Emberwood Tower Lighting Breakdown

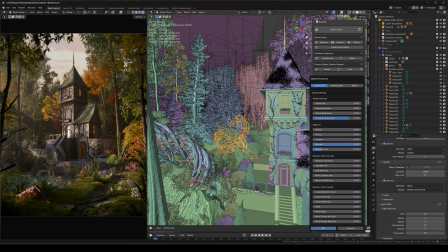And I basically just did this for all of the colored assets. I either just switched it to an autumn season, or I manually adjusted the colors until I got what I liked.
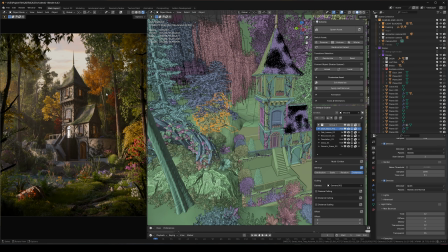And the distribution of color, my workflow for this was kind of, I still want my focus to be on the center of the house, and having too many like very bright colors on one side of the image is going to also draw your eyes to that part of the image.
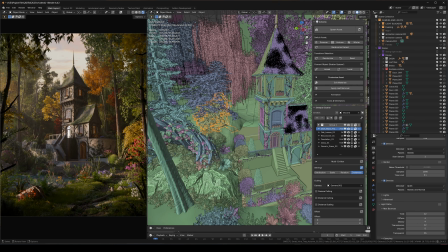So I was trying to avoid that. So like for the yellows, I have a yellow here on the right, a yellow here on the right, but also I have a yellow here on the left, and then one also over here on the left, kind of evening it out so it's not, unevenly distributed.
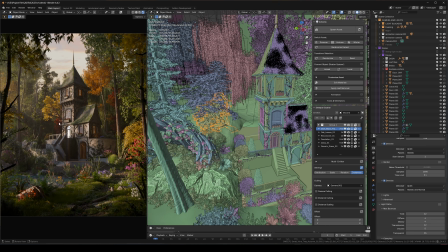And then same with the red, I have a deep kind of dark red on the left, as well as a similar amount on the right. And also similar with the flowers, I have kind of like this orangish, reddish, and then same thing here, and same thing here. I'm just kind of like distributing the colors somewhat evenly throughout the scene, just so I have that kind of color variation,
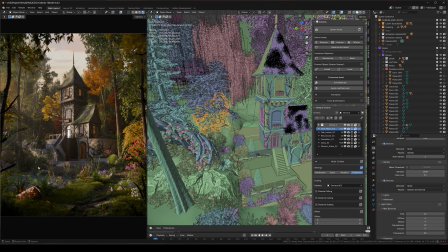but it's not drawing your eyes away from where I want you to look super obviously.
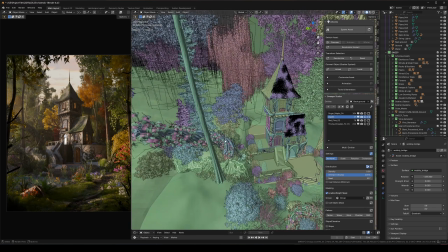But yeah, and then also these vines right here. So these are my favorite things to work with.
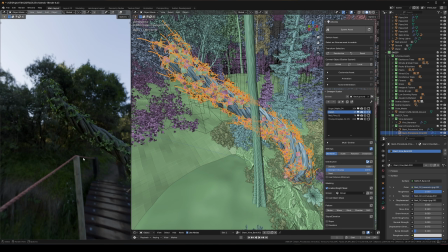These are, here, let me go out here. It's just like this giant procedural vine.
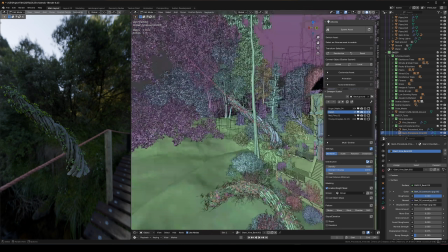So you can actually just draw these really easily. So if I go into the tools and generators, I can just do draw a vine, and you can just draw this vine and you can create it right here.
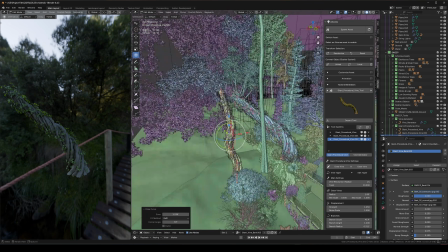It's on a Bezier curve. So if I just go into transform after I do this, I can actually just move this around like a normal Bezier curve.
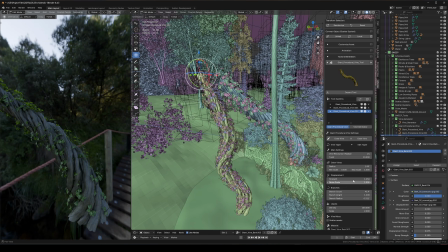And yeah, you get all these controls for like the twist, radius, displacement, branch count, moss, all of that, etc.
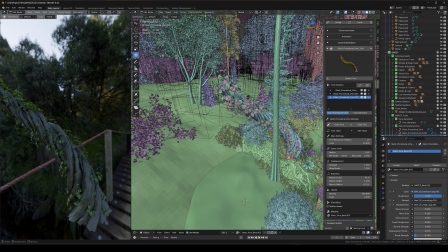Super fun tool. I love using this. It's probably something that I use for every single project, at least any outdoor one.
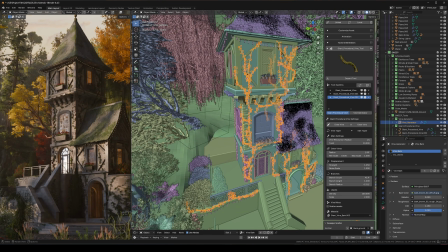And then a lot of these vines too, I just have this vine drawing tool in here. So this vine drawing tool, you just go in here, draw vines.
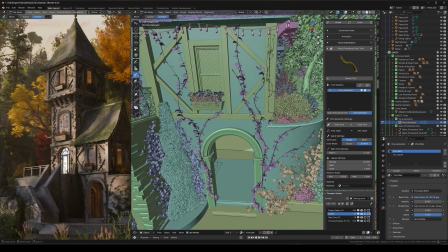It just allows you to draw vines on the surface of really any object. So I have these hand placed vines and ivies just like around the building.
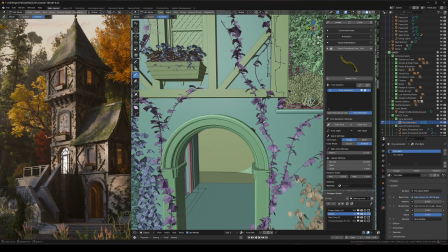And then I used these to kind of just draw in more subtly in the more empty areas.
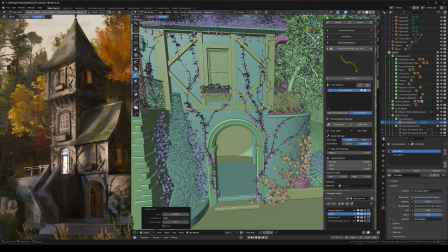So you can see I can just draw. That wasn't really the best one. Let's just do something like this. And then maybe some like squiggly lines on the corner.
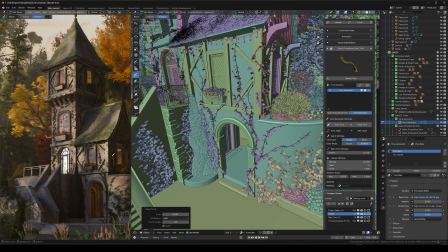And yeah, really quick, really easy to get these kind of like subtle, nice vines just growing around your objects.
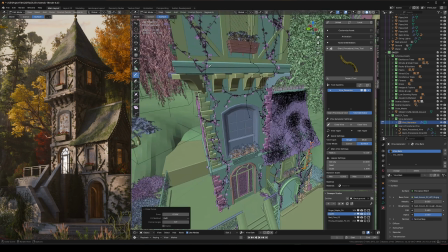And I love using this. This is super fun to do. But yeah, that is really all I want to talk about for this video.
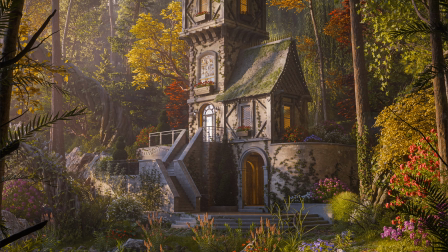Mostly just want to talk about the lighting and how I got, like the shadows and just this sort of look in general.
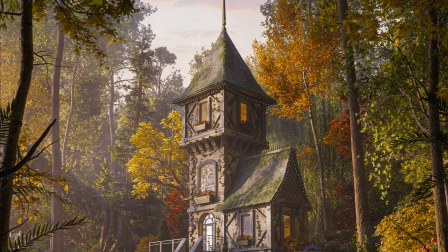So yeah, I'll talk to you guys in the next video.